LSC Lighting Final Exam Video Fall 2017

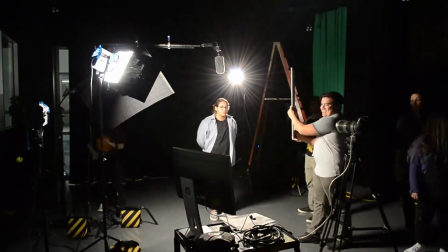493s
We also used a foam core on a C-stand on the other side of the 650
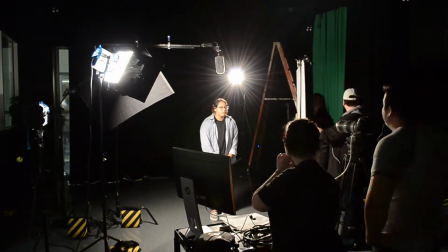500s
to fill in any shadows for a less dramatic look. The color temperature of the tungsten was 3200,
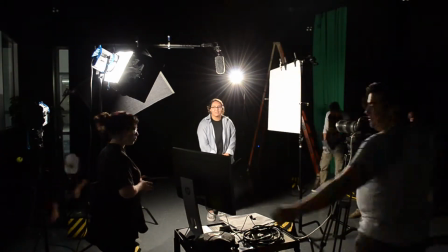507s
and so we used our white balance on the camera at 3200, and our safety equipment included tennis balls,
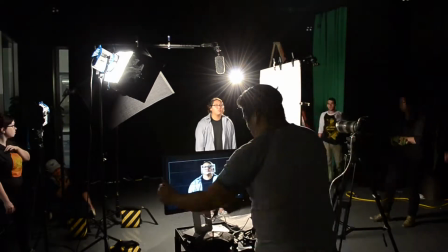515s
clamps, sandbags, stingers, and all that.
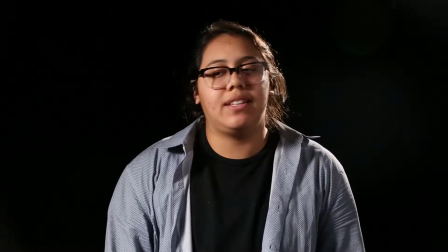520s
And this is how we did it.
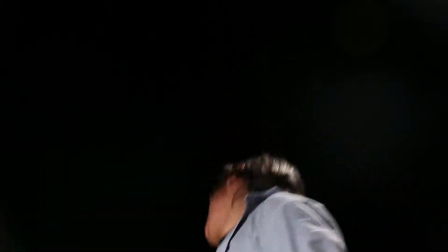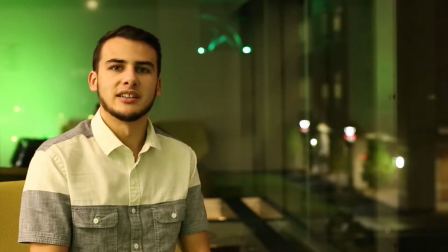528s
Hi, my name is Caleb, and this is how we got the Lone Star green logo sign.
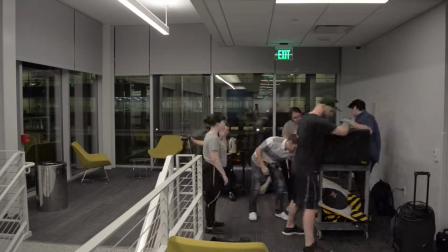534s
The focus of this setup was to be able to see the Lone Star sign while still keeping the subject in focus.
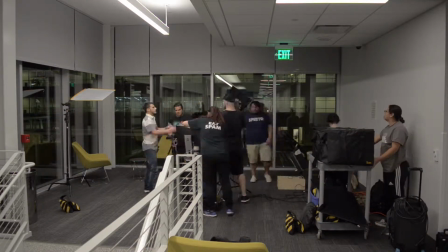540s
First, we held a safety meeting explaining what we are doing and what we need. We discussed trip hazards, line of fire, and the use of sandbags on all stands.
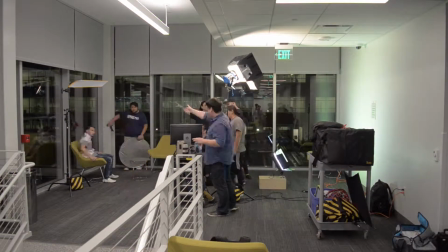548s
We then proceeded to grab our equipment.
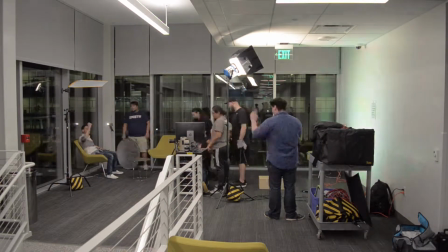550s
We brought enough sandbags for all stands, some C47s, a green gel, a C-stand with some regular stands,
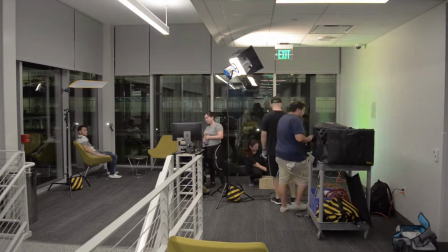557s
an apple box, a white flag, an LED light, and a 650-watt tungsten light with a chimera attached.
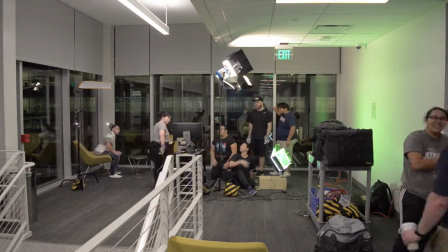565s
Once we got the set dressed and the camera into position, we began setting up our lights.
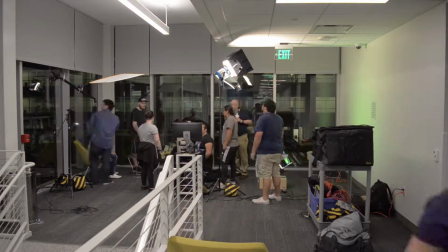570s
For the background light, we set up the LED on an apple box and attached a green gel to it with some C47s.
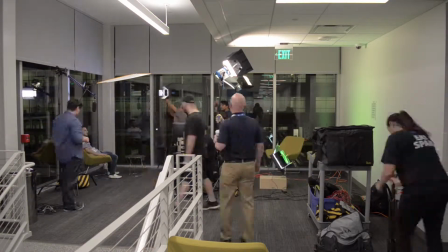576s
We faced it toward the back wall so we could see it in the reflection of the glass behind the subject.
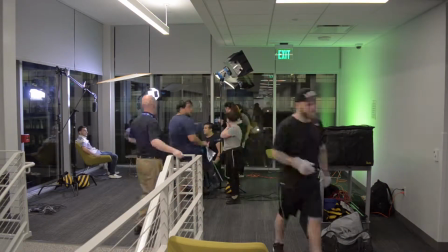582s
Then, we set up the tungsten with a chimera and faced it toward the ceiling. However, this created too much light, making it harder to see the Lone Star sign outside,
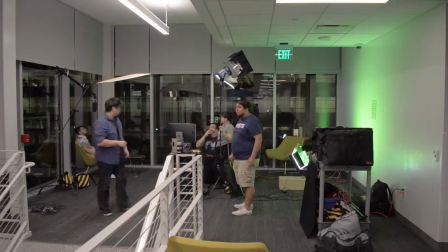591s
so we just left it off. We then attached a white flag on the C-stand and positioned it above the subject.
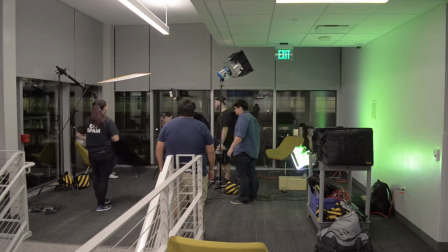596s
This diffused the ceiling light, making the light softer on the subject.
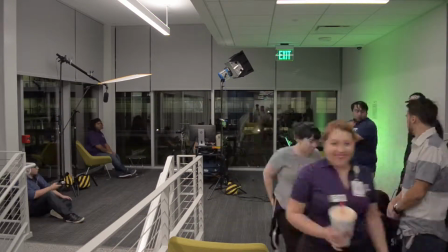600s
Lastly, we changed our camera settings to 2000 ISO, 3.2 f-stop, or aperture, and the shutter speed to 50 FPS.
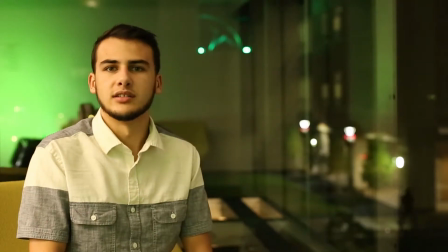609s
All right, ready?
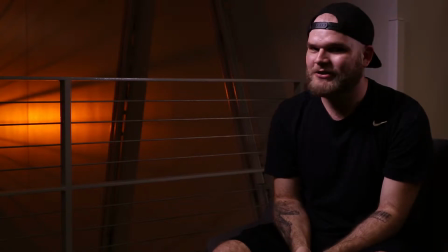615s
Hey, my name is Porter Hasha, and this is how we got the neon star set up. And just for a little notice, the star just now happened to turn off at the end of our setup.
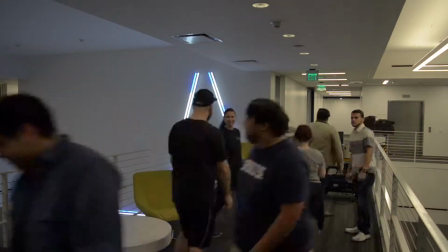625s
Alright, so for the neon star setup, we would start out with a safety meeting to discuss line of fire, third point of contact, and any other safety issues that could arise from this.
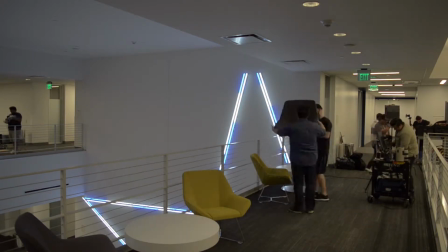633s
Some precautions for my setup would be tripping, running into things, and electrical shock, and burning your hands.
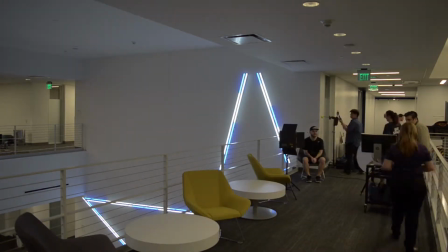639s
To avoid all of these, we would need to stay vigilant and wear gloves. Before we would start, we would make sure to take pictures, and then after the meeting was done, any questions would be answered.
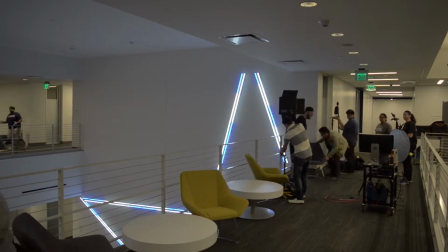649s
For my camera settings, the frame rate was set at 24 and the shutter speed would be double that, so we had it set at 50.
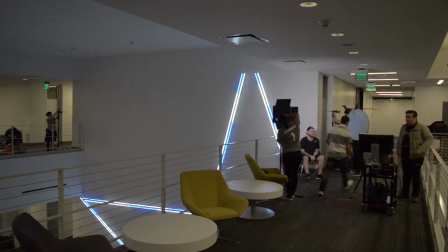655s
And we set the aperture at 5.6 and the ISO at 200. This gave us an equal balance of light throughout.
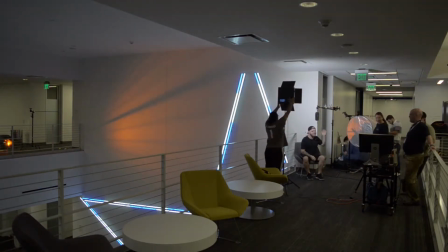660s
For the lighting, we used 2 LEDs and 1 tungsten. The first LED was set up as a key light.
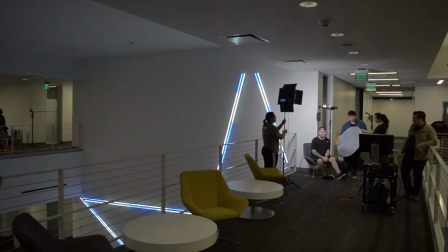666s
We positioned it to the right of me, and the second smaller LED was set up as a fill light since the subject's face was a bit too contrasted.
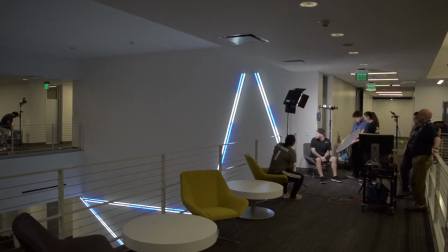673s
And finally, this 600 watt tungsten was set up as a background light.
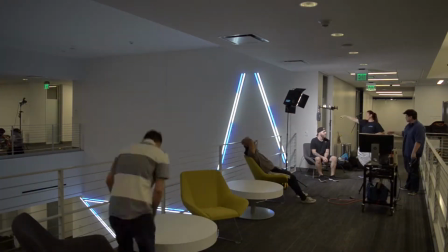677s
We decided to use the railing as a cookie, and then we put an orange gel over the tungsten to complement the blue star.
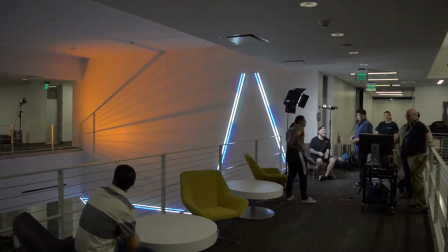684s
For the color temperature of this look, it would be set around 4600 Kelvin.
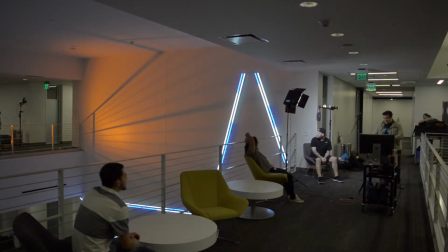689s
And then with all the LEDs and the daylight overhead lights, we had a cooler look than a warm, and the orange tungsten helped balance everything out.
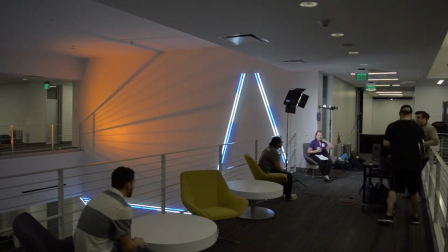697s
For my grips, the materials they would need for this would be the 2 LEDs, the one 600 watt tungsten,
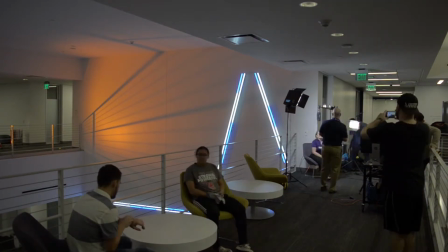704s
4 stands, an apple box, 4 stingers, a camera, the monitor and the tripod, 3 sandbags,
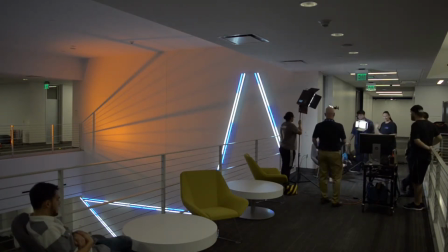710s
the clamps, and the grip bag. They would start off by setting up the key light, and then they positioned the key light at a 45-degree angle up and to the right of me.
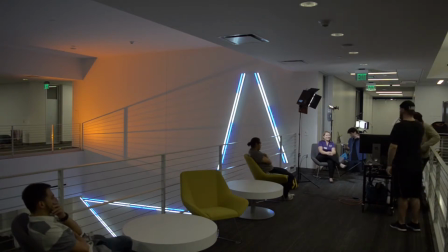718s
Next, they set up the smaller LED as a fill light. And lastly, the 600 watt tungsten was set up behind me with an orange gel.
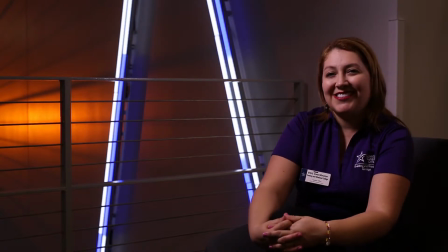724s
We positioned it to shine through the railing to act as a cookie. Okay.
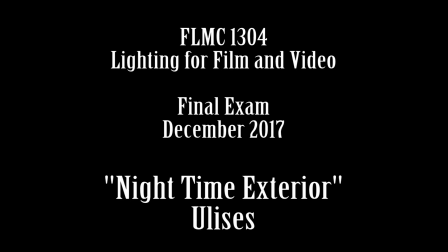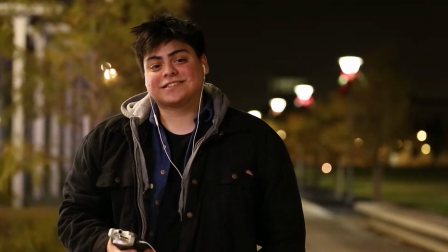737s
Hi, my name is Ulises Moran Martinez, and this is the nighttime exterior shot.